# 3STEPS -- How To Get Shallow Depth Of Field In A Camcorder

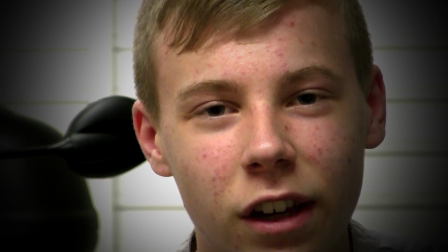But it's also, it's also in the fact of looking, it looks artsy you know i mean i do art and design at school and i learn about this sort of thing anyway
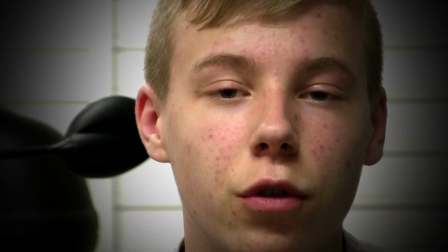where my face is in focus and that's what i want you to focus on the background then looks cool because it's
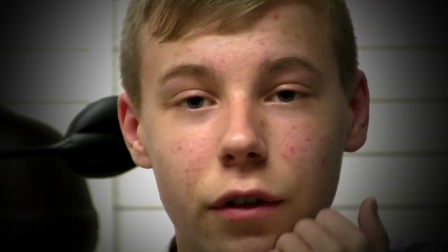got these stripes which are they're not even in focus stripes they're out of focus
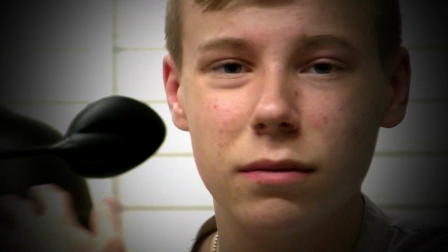um and they're they're like i don't really know how to describe it they're not blurred
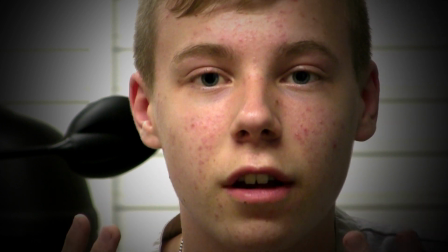blood is the best way word i can use to describe it but this is what it just doing this makes the video look
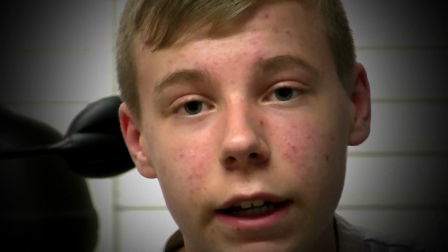a lot more professional, looks a lot more high quality and it'll really get your videos more views and a public fan base, so to speak.